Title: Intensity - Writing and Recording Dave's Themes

Welcome back, friends. Mark Peotter here. I'm still working on the movie Intensity, and I want to let you know that I am at the halfway point of the movie, making the soundtrack from left to right, beginning to end, and I'm trying to develop the soundtrack to be interesting and developing as the story develops. I've noticed that in a lot of the movies that I enjoy, something happens at the halfway point. It seems like something turns, like before the halfway it was this, and after the halfway it's that. Anyway, so this is where I'm at right now in my movie. And I need to make some music right now, today, in front of the camera that hopefully will, be important to develop the story. All right, so what's going to happen at the halfway point is a climax, so to speak, with this character, okay, Dave Benetar. To make the music for the scene that I need to make right now, I will go backwards and look at the previous music that involves this character and the interactions. When Dave Benetar's character first arrives, this is the music that you hear.
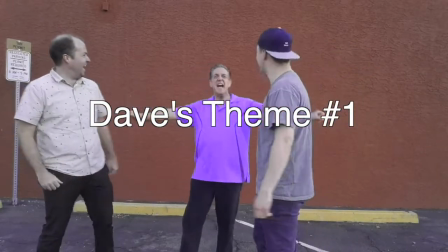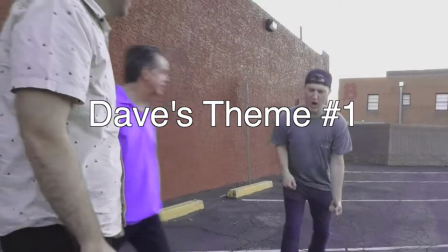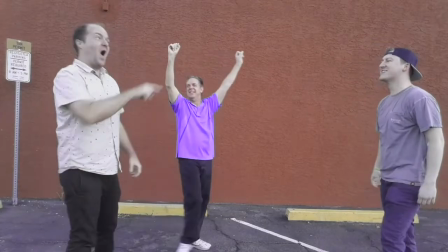105s
Okay, so the background music for Dave's theme, if you will,
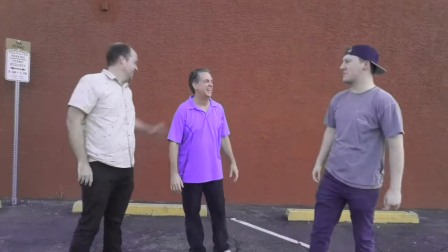109s
is an acoustic guitar, and then I also have a kind of a gentle strings melody going on.
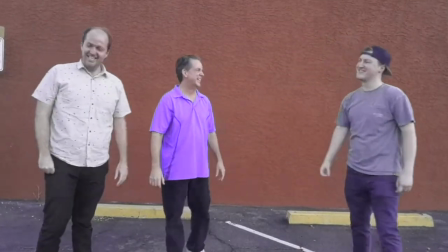115s
It's not really too tense, but it's definitely not relaxing and pleasant, and it's a foreboding to let you know that something is coming down the storyline.
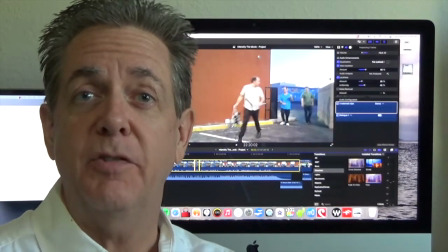128s
It's going to be even worse. The second time that we see Dave's character, the music is not quite as pleasant.
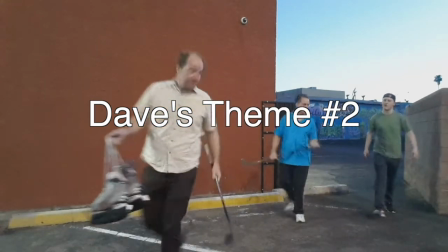137s
It's a little bit more irritating. There's drums.
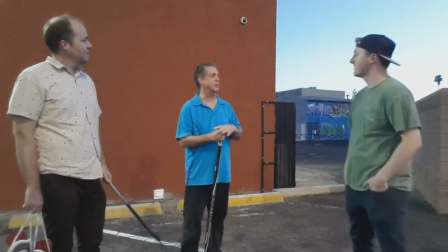145s
Definitely more tension in the harmonies.
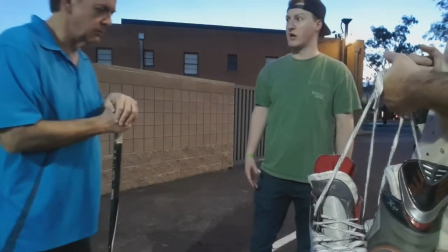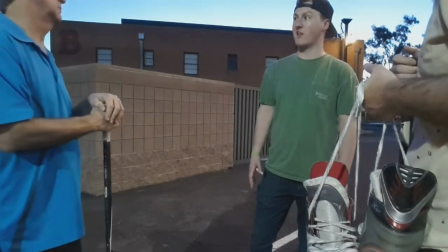154s
Still acoustic guitar in the forefront. And then a synthesizer that's kind of bothering you.
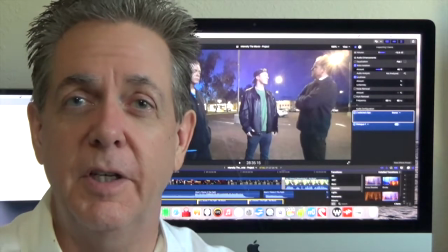167s
Alright. The third time that we see Dave's character in the movie is a fight scene.
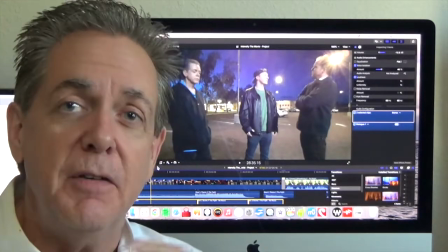172s
So the music gets even more amped up.
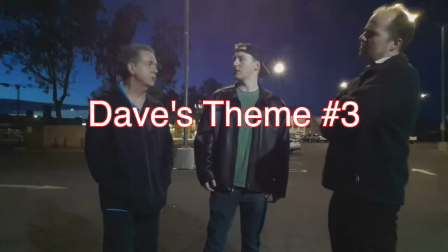180s
There's a synthesizer wavering. There's going to be busier drums.
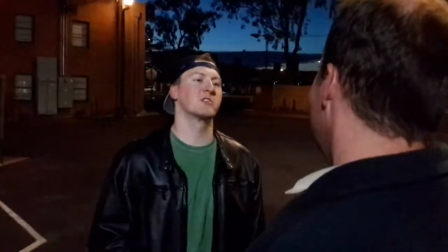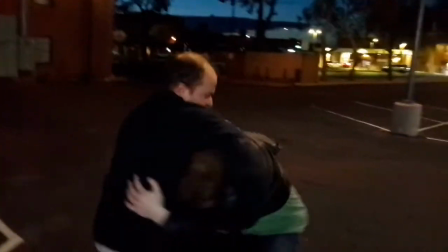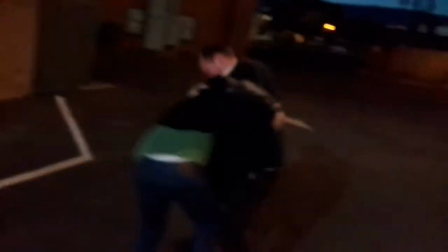196s
So it's definitely a level up in tension.
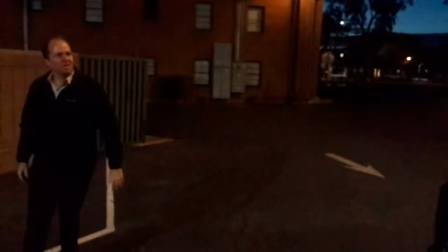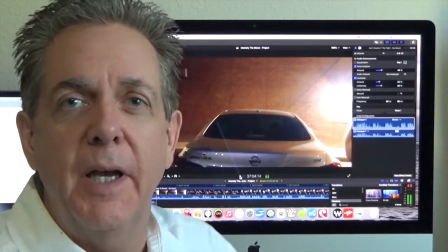204s
And now, jumping ahead to the halfway point of the movie,
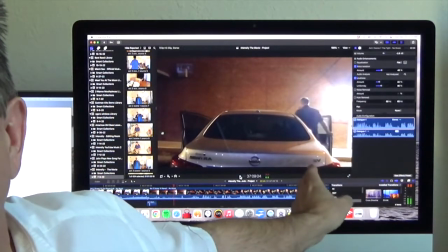207s
this is where the two main characters are going to discuss the fate of Dave,
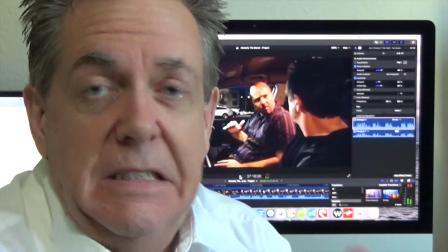213s
and I want the music to be even more tense. So this is what I'm working on for today's video. I already have musical ideas to work with from the previous scenes. So now what I want to do is incorporate a little bit of those ideas, but make it new and more diabolical.